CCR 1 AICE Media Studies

Hello, my name is Claudia Arlegui. This is my first CCR, and question 1 is, how does your product use or challenge conventions, and how does it represent social groups or issues? So in our product, we had used several conventions like boom shots, tracking shots, random movement, low angles, etc. Juan was our editor, and Cindy was our director of photography, and I was the lead actress and screenwriter of this film. In our first scene, I filmed Juan watching Cindy, and what we used here was a boom shot.
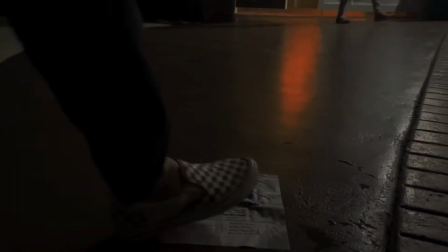0:30 The point of using a boom shot was so that when I bring the camera down to the floor, you are able to see Cindy walking out the side gate to throw out her trash,
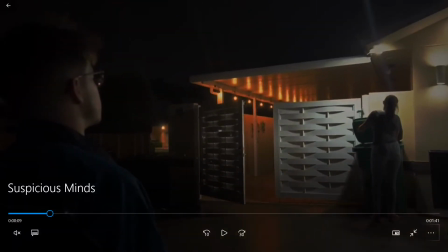0:37 while there is a wet and crumbled missing persons flyer on the floor, right in the middle of the frame. Juan steps right on it to be able to show how careless he is about that victim, and just stays watching Cindy, conspiring as to what he's going to do to her. When filming this boom shot, I went at a slower pace to record Juan,
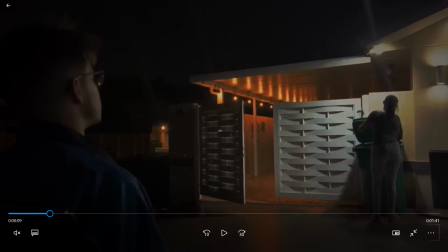0:54 so that the viewers could have more suspicion as to who this person was, and as to why I was filming them. We decided not to get too much of his face shown in the frame, so it can also show that he's very secretive and is hiding something. In this case, it's that he's a serial killer. Now going on to this next scene,
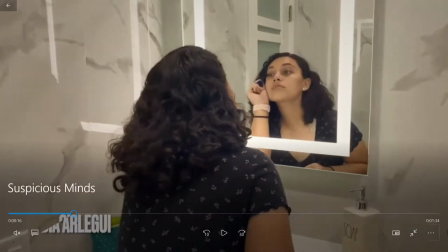1:12 we used an establishing shot so that the viewers know that this next portion of our film will be taking place in a house at night, since it's dark outside.
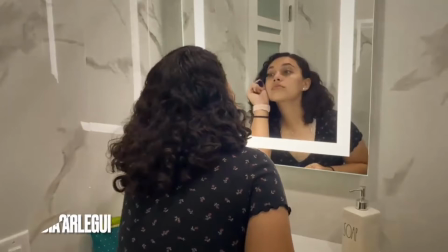1:19 While filming the scenes of me getting ready,
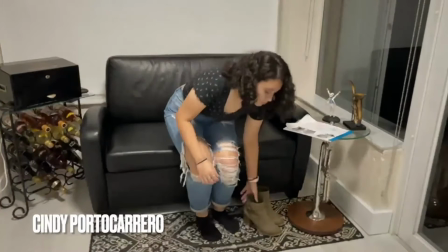1:21 it always stayed at a single shot with no dialogue to show that I was focused on what I was doing and that I was getting ready with a purpose.
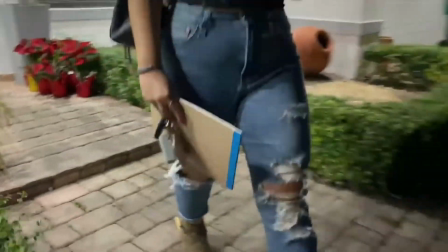1:29 This continues as we filmed our scene with me walking to my car. Once again, it was another boom shot, but this time we also included a tracking shot.
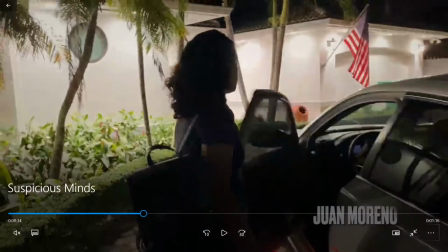1:37 It started off this time as a worm's eye view, and it was then pulled out.
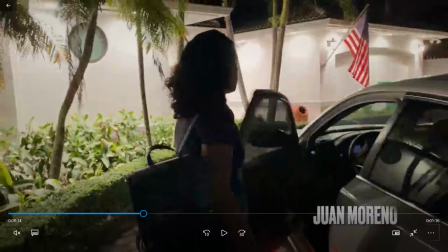1:43 This was done to show that my character, Lori, also walked with a purpose and that she was determined to end what she was going to get herself into. We used a tracking shot so that the camera could also lead me to my car and I could drive off.
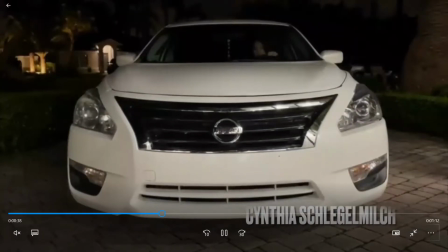1:56 During this time, the viewers do not know where I am supposed to be going, only that I have analyzing notepad that I had with me, and that I also had it with me while I was leaving.
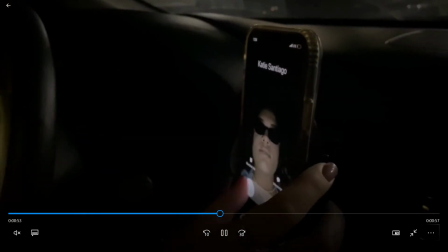2:06 In this scene, we used an insert shot for the phone call, so that the viewers could see who was calling me.
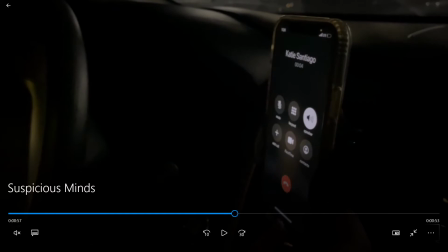2:11 Based off the silly contact picture I had for the caller, Katie, the viewers would understand that it's a friend calling me.
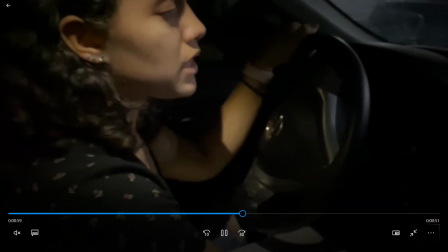2:17 The camera was then pulled out and panned towards me, so that the viewers could see my expressions while talking on the phone.
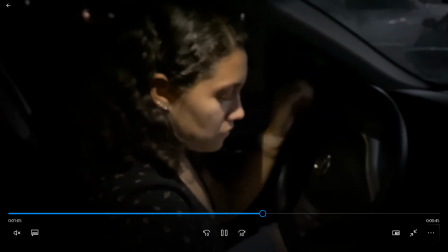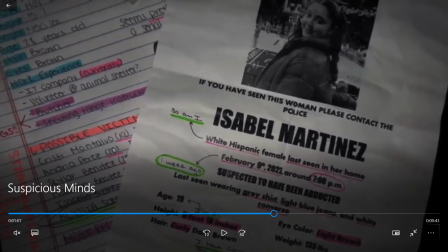2:27 We then transitioned into a point of view shot where the viewers finally get to see what I had been analyzing.
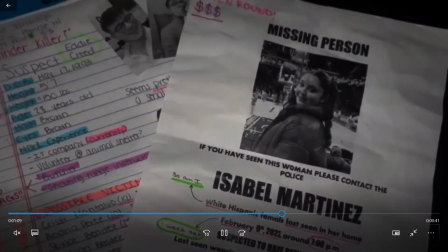2:32 This is done so that they can finally begin to understand my purpose in this movie, and that is that I'm looking for Cindy,
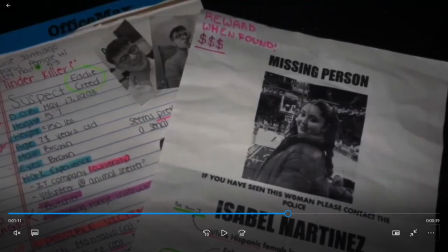2:38 aka Isabel Martinez, and that my main suspect is Juan, aka Eddie Creed.
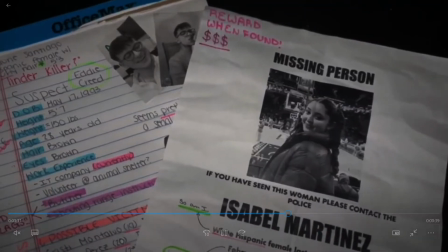2:44 We included random movement to show that I'm looking around at my notes, so that the audience feels like they are also part of the scene.
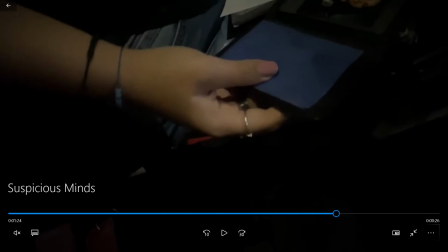2:49 We then included another insert shot, and that became a close-up shot of me opening and looking at my badge, which is when the audience finally gets to figure out that I am truly an undercover cop.
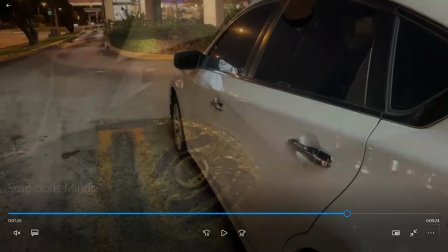2:59 This shot was done so that when Cindy went in for the close-up, the viewer could see my badge and picture, and to the viewer's left, they were able to see my taser and pepper spray.
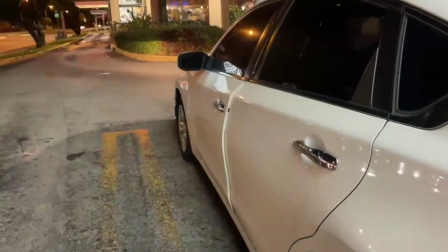3:08 This was done on purpose to show that I am armed. When I get out of my car, we do a close-up on my shoes to show that I am a character of importance and I have dominance.
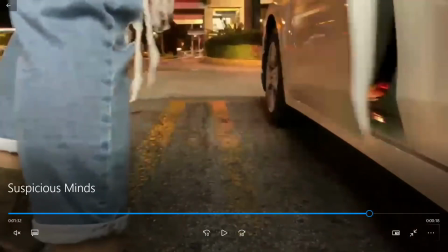3:16 In films, when a character is important gets out of the car,
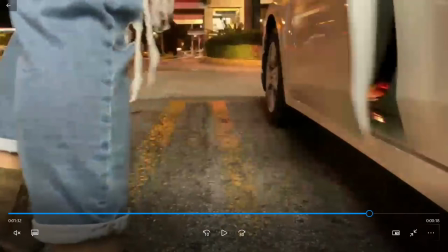3:20 they'll normally go ahead and film straight and do a close-up to their feet when they step out of the car, and will later on get the rest of
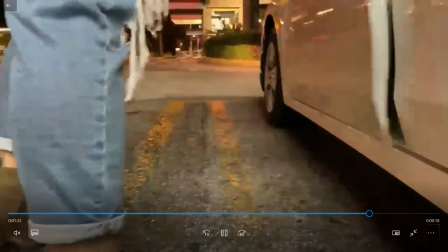3:27 their body, which is what we tried doing here. When I closed the car door, we did a match cut to Cynthia opening the trunk of the car.
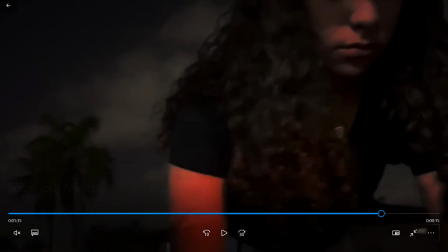3:33 We made this to be a low-angle shot so that it looks like she's getting something from her car, and so that it also makes it difficult to see the surroundings behind her.
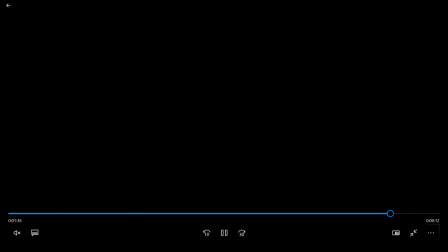3:40 This shows how she's also oblivious as to who could be around her, which is when she gets kidnapped. We decided to keep the killer's face hidden to leave the viewer thinking if this could be a copycat serial killer, or if it's just Eddie Creed striking again. Our product represents women empowerment and the dangers in society. In this film, our main character, Laura Santiago, who is played by me, is trying to get justice for the victims, and the most recent victim, Isabel Martinez, who had just been kidnapped by a serial killer suspected to be a man named Eddie Creed.